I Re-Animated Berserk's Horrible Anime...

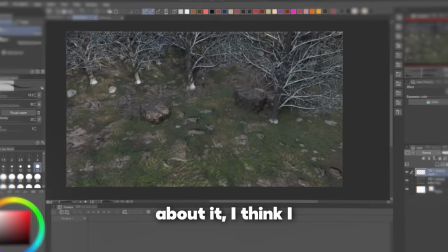Oh, yeah, this is now that I'm thinking about it, I think I should kind of paint this a little bit because it looks super CGI.
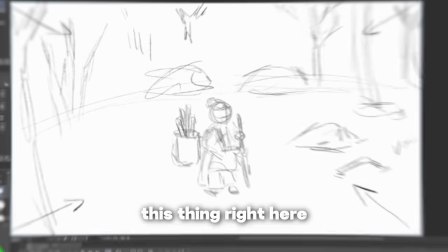But for now, I'm just going to start drawing this thing right here. And then we could think about the background later.
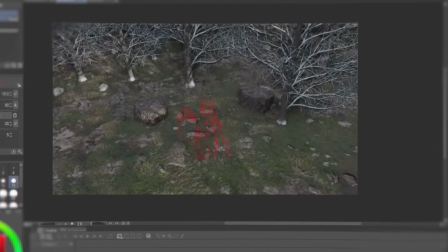I first fixed up the storyboard sketch. Then when I zoomed out and saw the entire canvas, I noticed that the background was in a totally different angle than what I had planned.
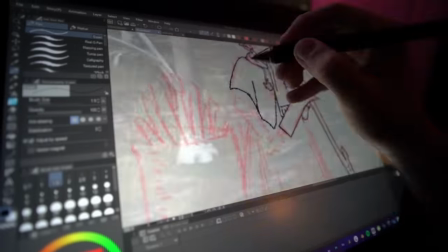So I went back to Blender to get the right camera angle and then I continued to draw. Okay, I think that looks pretty good right now.
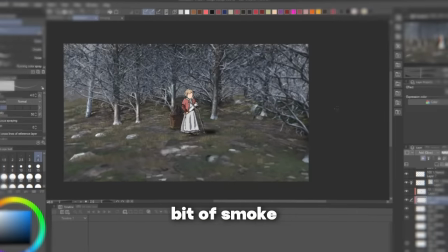Once I put it on compositing, it's gonna look a lot better, but it doesn't look that bad. Maybe with a little bit of smoke and with the color correction and all that good stuff and like, you know, extra lighting.
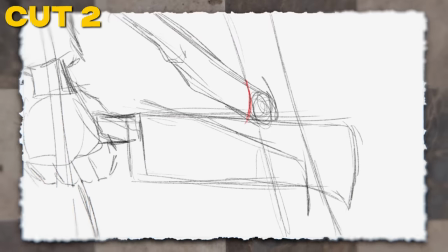Yeah, that looks fine. The idea behind Cut 2 is I just wanted Erica to cut the wooden stick in a fast movement without much buildup.
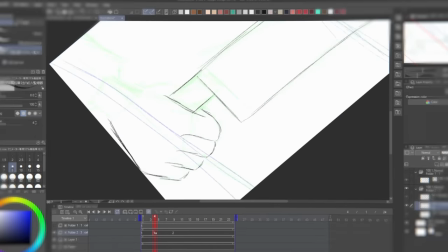And since size and shape in solid objects is difficult to animate consistently, especially in swords, axes, machetes,
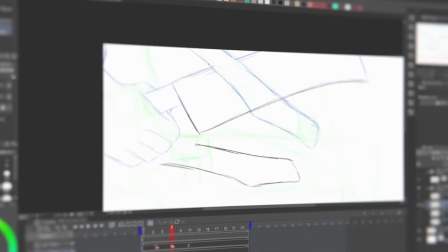et cetera, I'll be using a technique where I traced the machete in the onion skin from the previous frame to keep the machete consistent in size and shape.
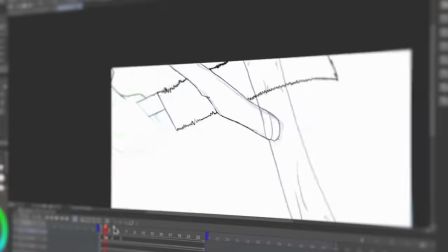Sure, you could technically copy and paste it, but I don't really like when it looks too perfect. I think tracing with slight imperfections gives a more organic and anime-like appearance.
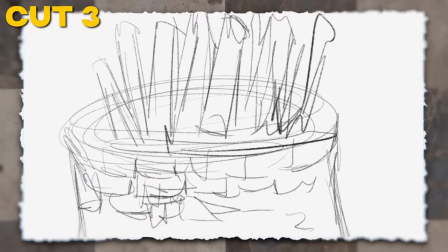For cut 3, I drew the basket with a bunch of sticks and animated the stick being thrown in.
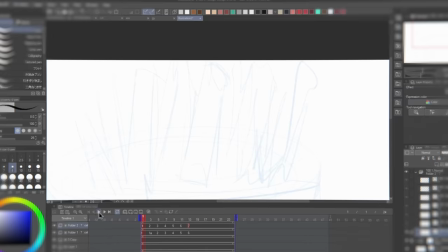I used the same tracing technique so that the stick doesn't change in length or width, and to create the illusion of gravity, I eased in the fall, making it look pretty believable.
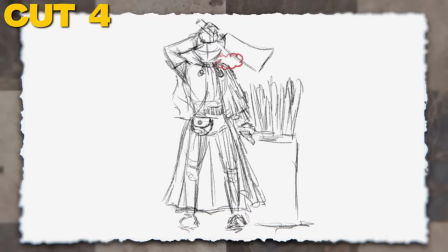There's a couple of ways you can approach animating something like in cut 4.
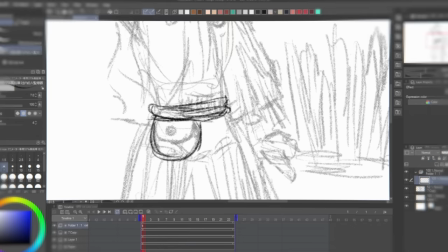What I did to avoid having to redraw erica's entire body over and over again was to separate what wouldn't be moving so the lower
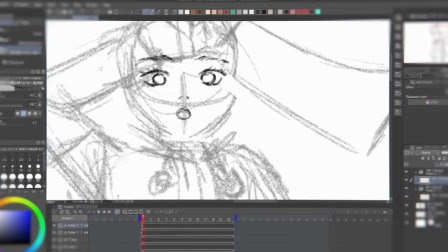half of the body the basket with sticks and her head in a separate layer i animated the movements of the upper body i animated her wiping the sweat off
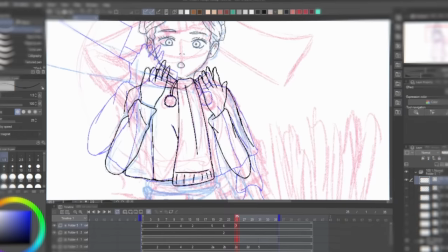her forehead and then putting her hands to her face and opening her mouth a bit for the next cut and finally i made her blink to add a little bit
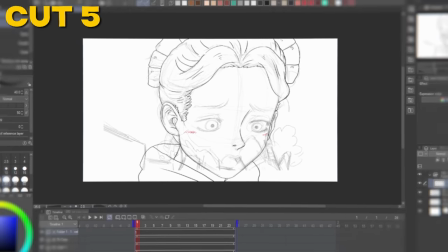of realism my idea with this i'm gonna draw the face and all that separate and then i'm gonna draw the hands on a
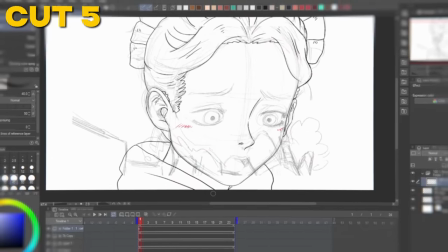different layer and when she's like breathing out and then you see like the cold like breath what's that what's that even called editor's note
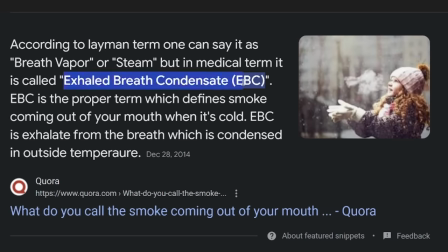i called it cold breath for the rest of the video but apparently it's called exhaled breath condensate i know all these geeks were getting ready to type out an essay in my comment section um actually it's exhaled breath condensate i don't care i'm gonna export that put that in after
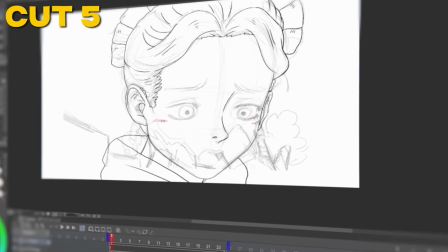effects and i'm gonna move it so i don't have to like anime like her head moving and then i'm gonna export the hands in a different layer i'm getting confused just talking
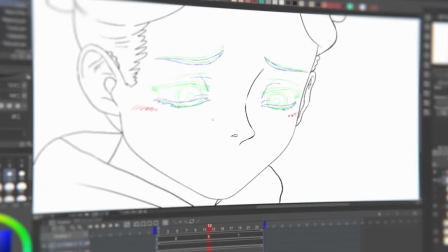about it you'll see what I'm talking about. So I did just that. I originally animated the blink without an in-between frame when she first closed her eyes, but I didn't like how it looked.
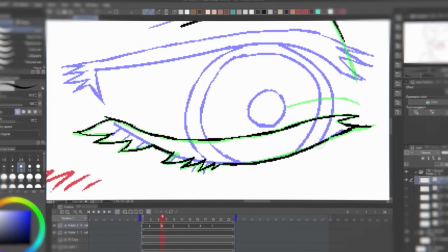So I added a couple of frames in between to make the blinks lower, and I matched up her mouth opening the same way.
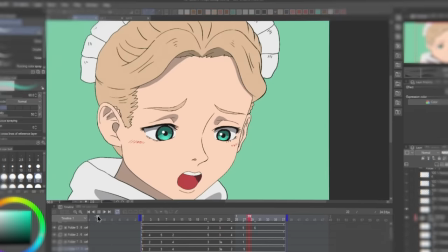This creates the movement of breathing in and breathing out that I wanted. The rest, like I mentioned, is going to be handled in the compositing.
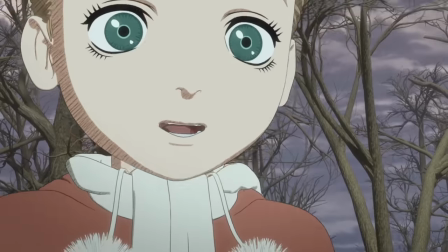Cut six was next, and in the anime, you can't even see the snow falling on her nose. Like, yeah, if you're paying attention, but it kind of just lands there and disappears instantly.
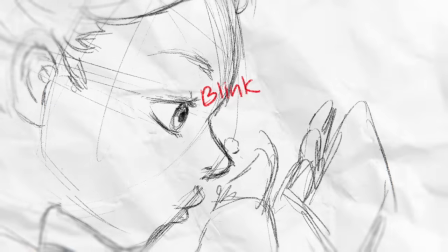Whereas in the manga, you can clearly see it. It's right there this cut features a simple head looking up movement i was originally gonna make her blank but i feel as if i made
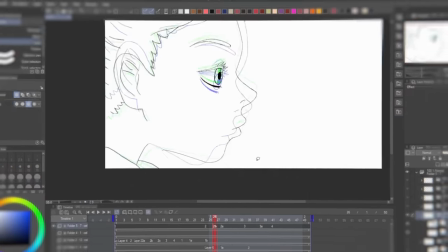her blank a couple of times already so i thought it wouldn't be necessary for this cut then i noticed that the hands i drew weren't quite right so
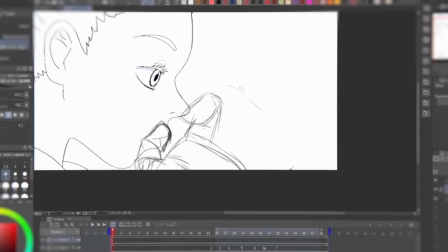i just kept on redrawing them and redrawing them but i just couldn't get it right so to make my life easier i pulled out a 3d model from clip studio
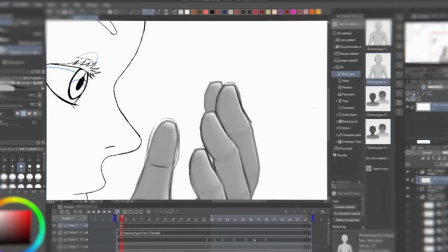paints assets and i properly positioned it which allowed me to draw the hand in the perfect angle thank god for technology honestly because
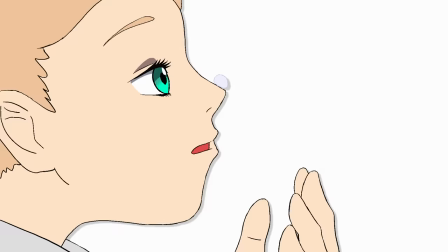what the i then animated the snow falling on her nose and added it to every frame afterwards. Then I moved on to cut seven, which is the final cut of the sequence.
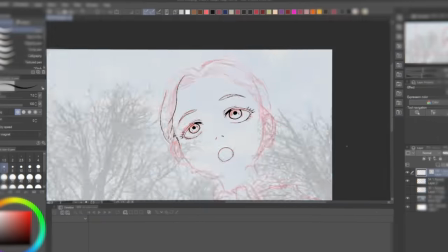And it's just a still frame. I kind of drew her mouth a little too open because I was trying to make it look like the manga.
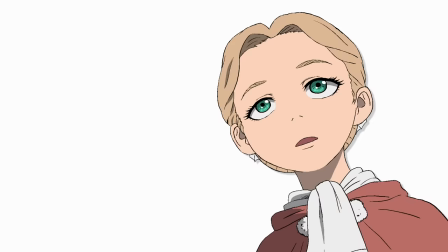It actually looks terrible. So I came back later and changed it. And just like that, the animation for sequence one was done.